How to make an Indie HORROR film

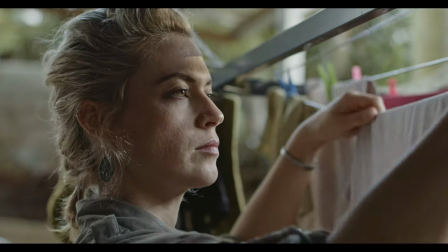7:00 We also used a lot of natural light and shot at certain times of the day rather than block light which would have required more crew and equipment. for
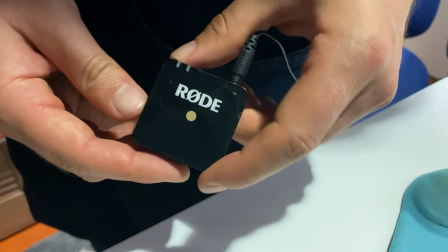7:10 our sound we used the Rode Go radio mic as our A mic for whenever Tisha was moving and when she was stationary we used a
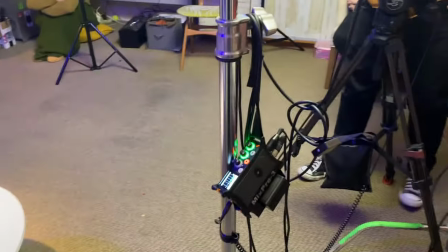7:19 boom mic setup on a c-stand which is a trick I often use for corporate interview
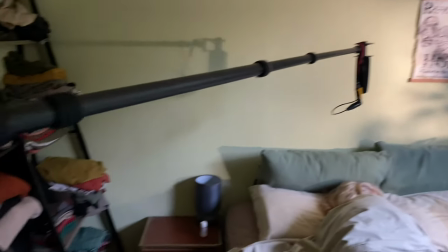7:24 work the audio was being fed into my sound devices mix pre 3 we also used a small motorized slider for some shots to
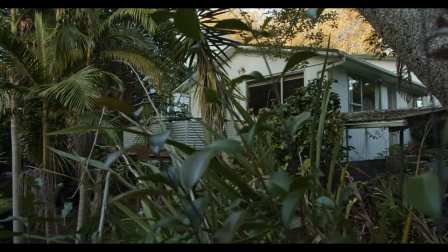7:34 provide a sense of movement and make some of the cutaways feel more interesting.
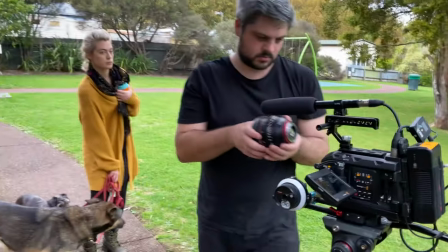7:39 However for most of the film we committed to locked off shots on a tripod with only a few small
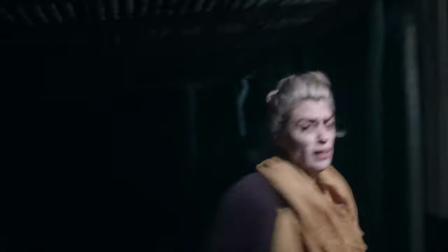7:47 sections of the film being handheld to help accentuate the main character's sense of disorientation and fear.
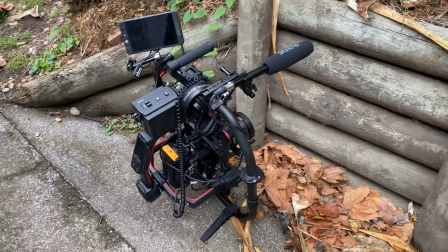7:54 For tracking shots we used the Ronin 2 professional combo which just managed to handle the weight and size of the Ursa Mini Pro but was incredibly hard to use for any long periods of time due to its weight and having no ability to pull focus remotely.
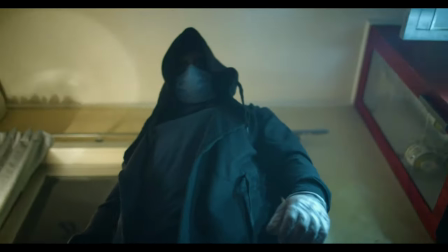8:11 We also used this to give us low angles which our tripods would not allow.
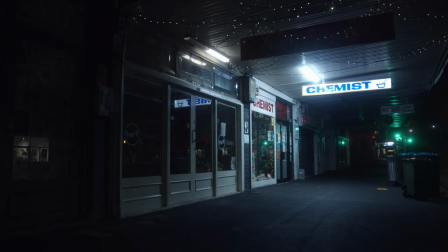8:16 First I began driving around the city of Auckland collecting shots of the empty streets. This serves two purposes,
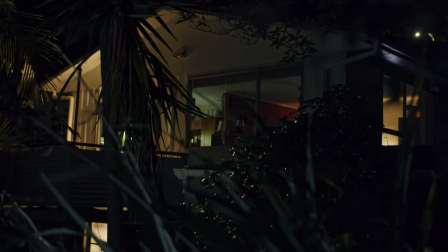8:23 one to show how the world had come to a standstill but also to show the unique imagery and silence of a normally bustling city.
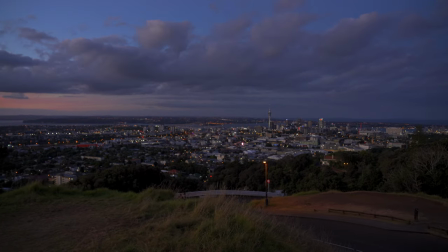8:32 Auckland always has traffic and people wandering its streets regardless of time of day.
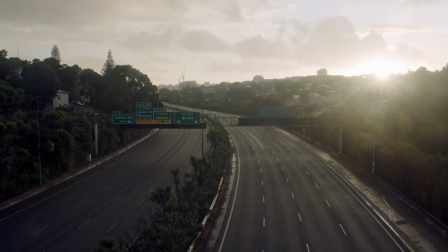8:37 And this was the only time you would ever see the city empty like this. And as I mentioned,
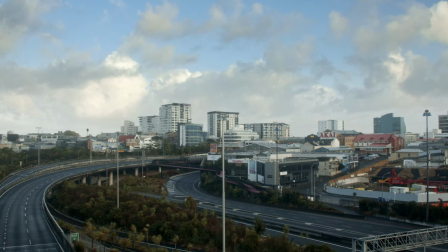8:42 whatever production value you can derive from what you have at your disposal has to be part of how you construct your resource-based stories. So what better way to capture this than with an empty city?
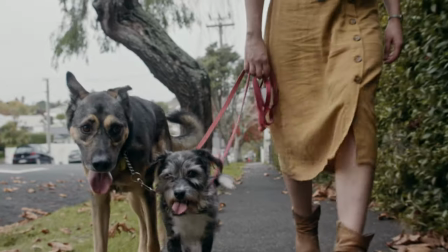8:55 We also use this trick for when Tisha was walking her dogs as it allowed us to walk down the middle of roads without having to worry about traffic and this helped to create the feeling of expansive emptiness of each frame.
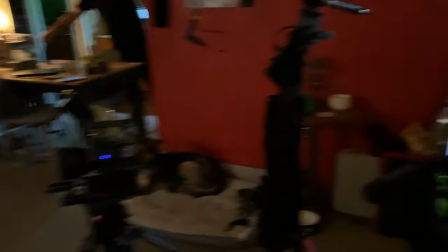9:11 Filming with both an A and B cam allowed us to cover scenes more quickly.
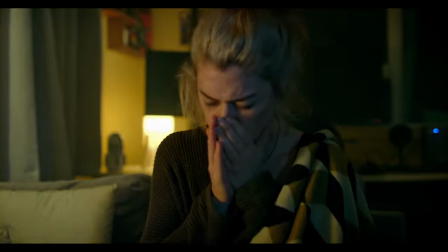9:16 Isaac would concentrate on the wider shots and anything that we would consider the most important shots while I would shoot inserts and cutaways.
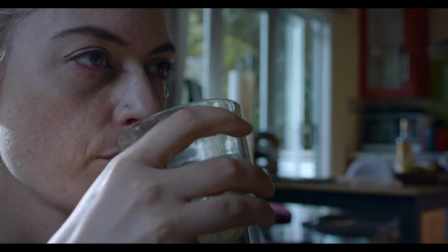9:25 I would also often look for interesting angles that we had not planned to try and provide more options for in the edit.
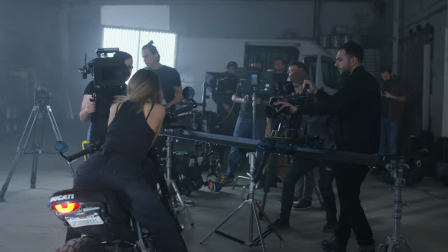9:33 I highly recommend shooting multiple cameras when possible to save time as the first thing on a shoot you sacrifice will
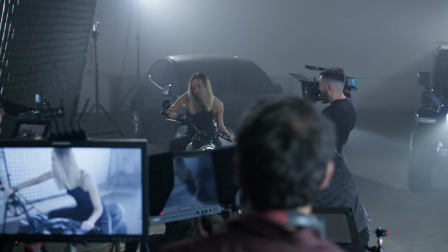9:40 be your camera coverage or how many setups you do per scene and this is always the first thing you regret when you get to the edit. Shooting with more than one camera can really help to shoot more in less time and get the angles you need while still being time efficient. However if you're also the director I don't recommend being one of those camera operators as you're always trying to concentrate on too many different things and framing shots while checking for
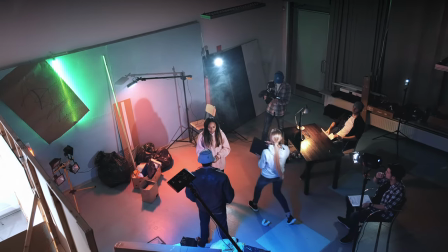10:09 performance and maintaining story continuity is very difficult to do. This was one of the compromises made due to our lack of crew.
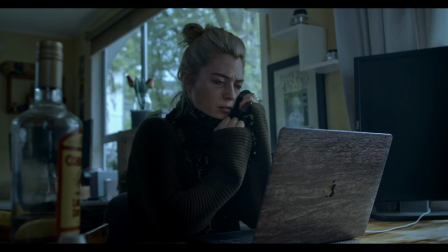10:19 Tisha did her own makeup for the shoot and even slowly made herself more pale and haggard
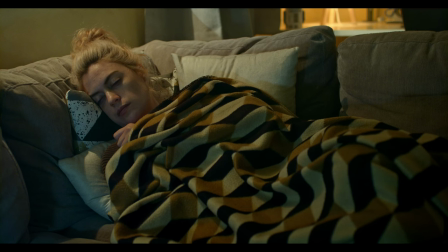10:25 looking as the story progressed to help sell that her character was becoming more ill. This was all done with makeup she had to hand as we could not purchase any additional makeup due to the lockdown restrictions. The blood was a mixture of syrup, food colouring and chocolate sauce the famous homemade concoction that I have used several times on many of my shoots most of the scenes were shot listed and we would tick off my shot list as we went we originally estimated that it would take three days to film the short but as we began we found that because we had no real crew and even with me filming B camera everything took much longer than we expected.